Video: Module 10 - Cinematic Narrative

Before we begin, if you're new here and you like the content, perhaps if you're a film student or a media student, consider subscribing to keep up to date with all of my latest videos. So let's start as far away from the subject as possible with the wide shot.
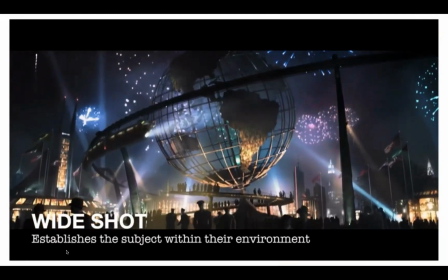The main purpose of this shot is to provide context, showing our subject within their surroundings so that the audience can get their bearings as a scene plays out.
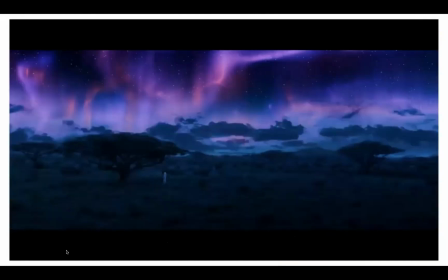For this reason, the wide shot is often associated with establishing shots at the start of
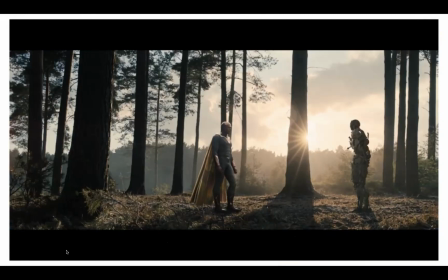a scene, but as you'll see with all of the shots in this video, that's not its only purpose.
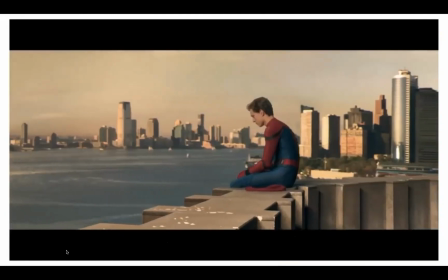It can also be used like this in Spider-Man Homecoming to show the physical and emotional space between two characters who aren't seeing eye to eye.
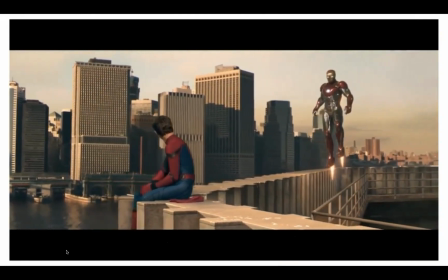Previously on Peter Screws the Pooch, I tell you to stay away from this.
Or like they do a few times in this scene from Endgame to
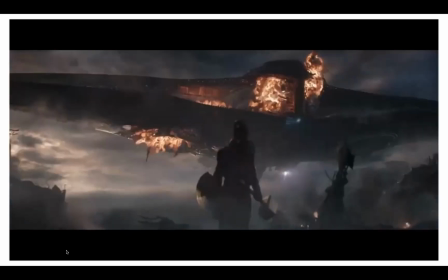juxtapose something huge with an individual character to show the overwhelming odds that they face.
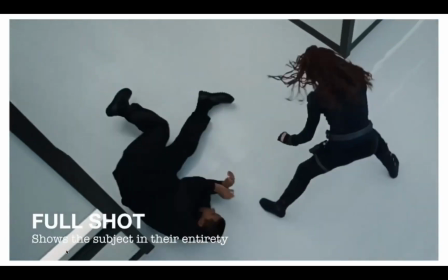Next, we move in a little bit closer and we get the full shot. We're closing in now and we can see all of our subject within their context without any cropping.
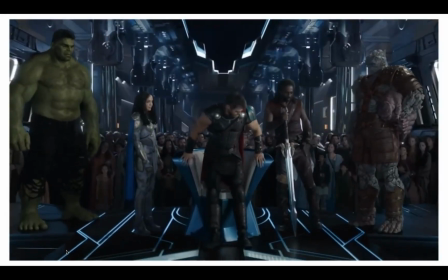This is useful when we need to see more than one subject in the frame, or when the environment provides some of the visual information being relayed.
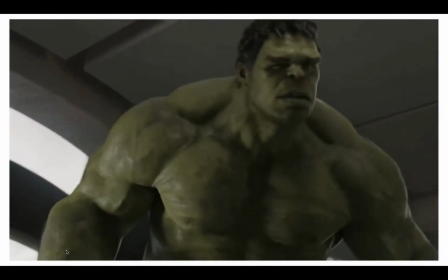If we look at one of the funniest moments from the entire MCU catalogue, we can see how the punchline is actually reliant on the full shot.
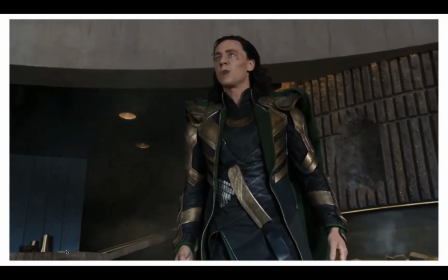And I will not be bullied by that.
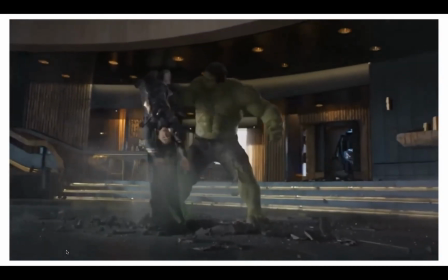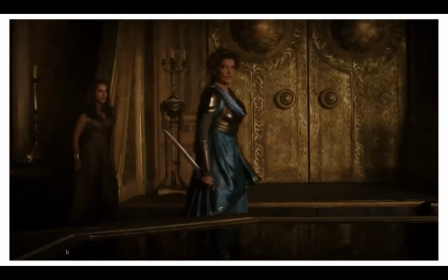Now if we pull in a little bit closer, we have the medium full shot.
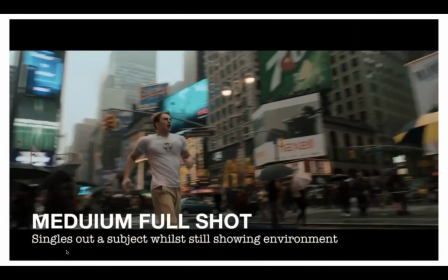And this is where we start to single out a particular character in the frame that we want the audience to focus on, something that is harder to do in a full or a wide shot.
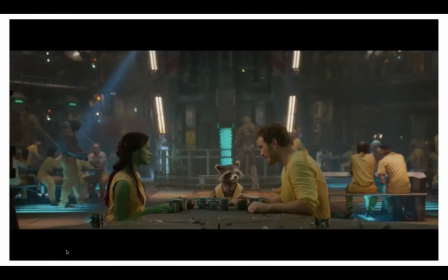One of the best examples we can look at is the prison break scene in Guardians of the Galaxy, where the mid-long shot framing means that we are directed to look at the center of the frame, because the two main subjects are looking at each other. And in doing so, we can't help but notice Groot take the initiative, starting the escape in the background.
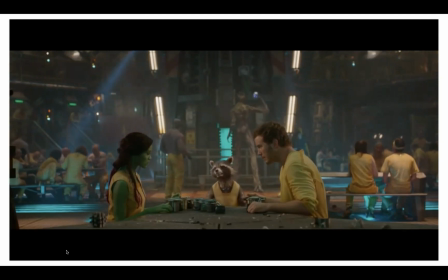Once we have it, we gotta move quickly. So you definitely need to get that last.
So here we still have environmental information, but we're far more focused on the people within it.
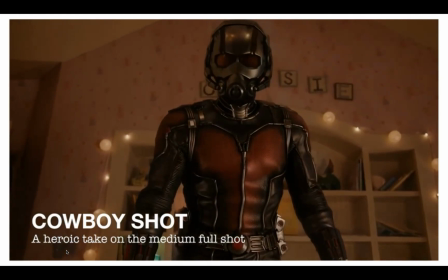Next, we have the previously mentioned cowboy shot, which to all intents and purposes is the same as a medium long shot, but frames the subject to just below the hips.
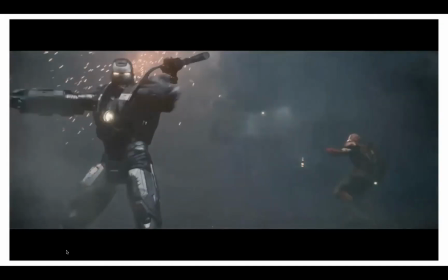Think of where you would have to frame a shot to include a cowboy's holster and you get the idea. This is a very strong,
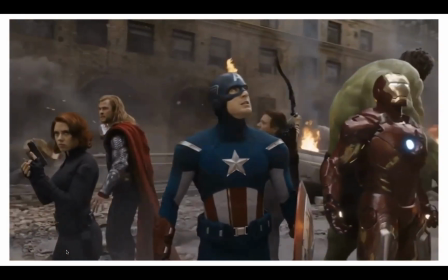powerful shot, which is often reserved for heroic poses. In Marvel films, it's probably best seen everywhere. Now we get to the biggie, or the midi technically, the medium shot. It's probably the most common shot you'll see in film. And I've been thinking a lot about why this is, and I think I've got an answer.
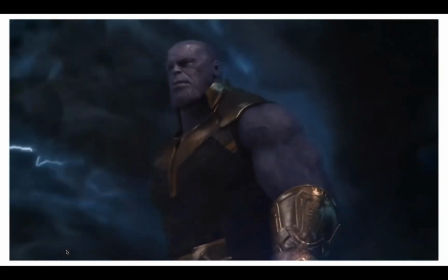The medium shot frames the subject from waist to the top of the head, very often in a 30 to 50mm lens,
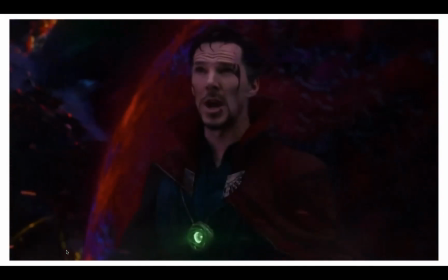which, when you think about it, is very similar to how we experience interactions with people in the real world.
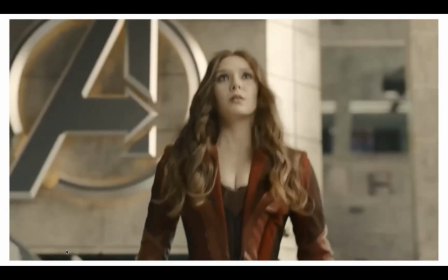It's close enough to be able to read lots of information on the person we're looking at, but not so close to be uncomfortable.
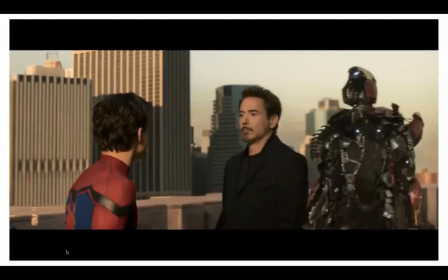For this reason, it's the go-to shot for dialogue scenes like this.
I did listen, kid. Who do you think called the FBI, huh?
It's also why I choose to film these videos in a medium shot. It's not intimidating, it's not too close, it's comfortable. Move in a little bit closer, and we've got the medium close-up.
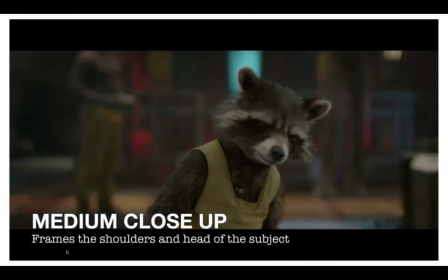This typically frames the shoulders and face of the subject, and I don't know if you've noticed,
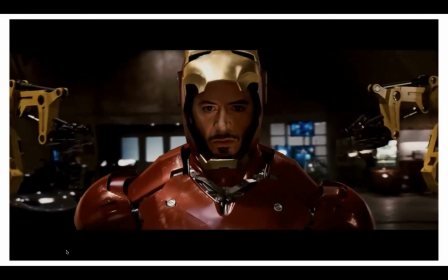but each time we move in, we are being directed more and more to look at a specific part of the frame.
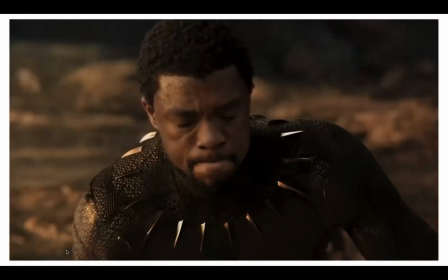So with this shot, we can see far more information on the characters' faces, such as the clear, unimpressed look on Valkyrie's face.
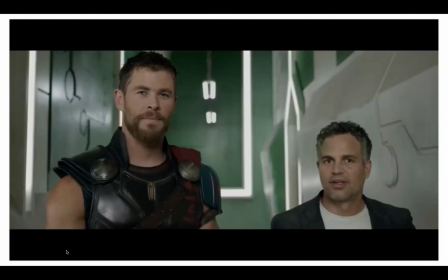That I want to be on the team. Has it got a name? Yeah, it's called the Revenges.
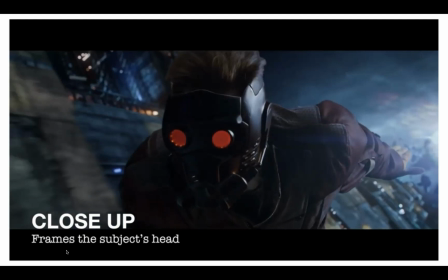The Revenges?
One step closer and we have the close-up, which shows the whole subject's head.
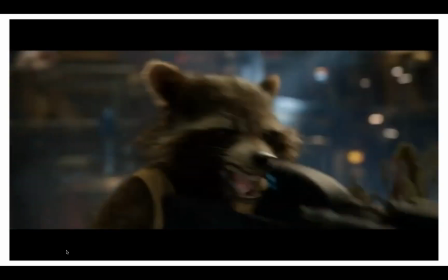I can't really think of a better scene to demonstrate this than my favorite clip from Captain America: Winter Soldier.
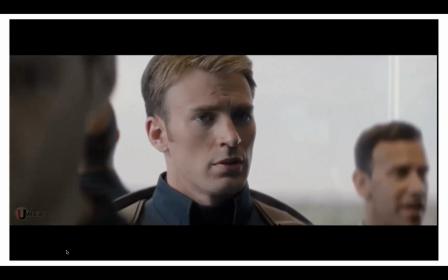The use of the close-up in the moments leading up to the claustrophobic lift fight do two things.
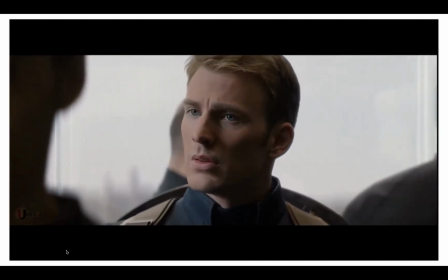First, we know something's not right because of the information we're getting from Captain's face.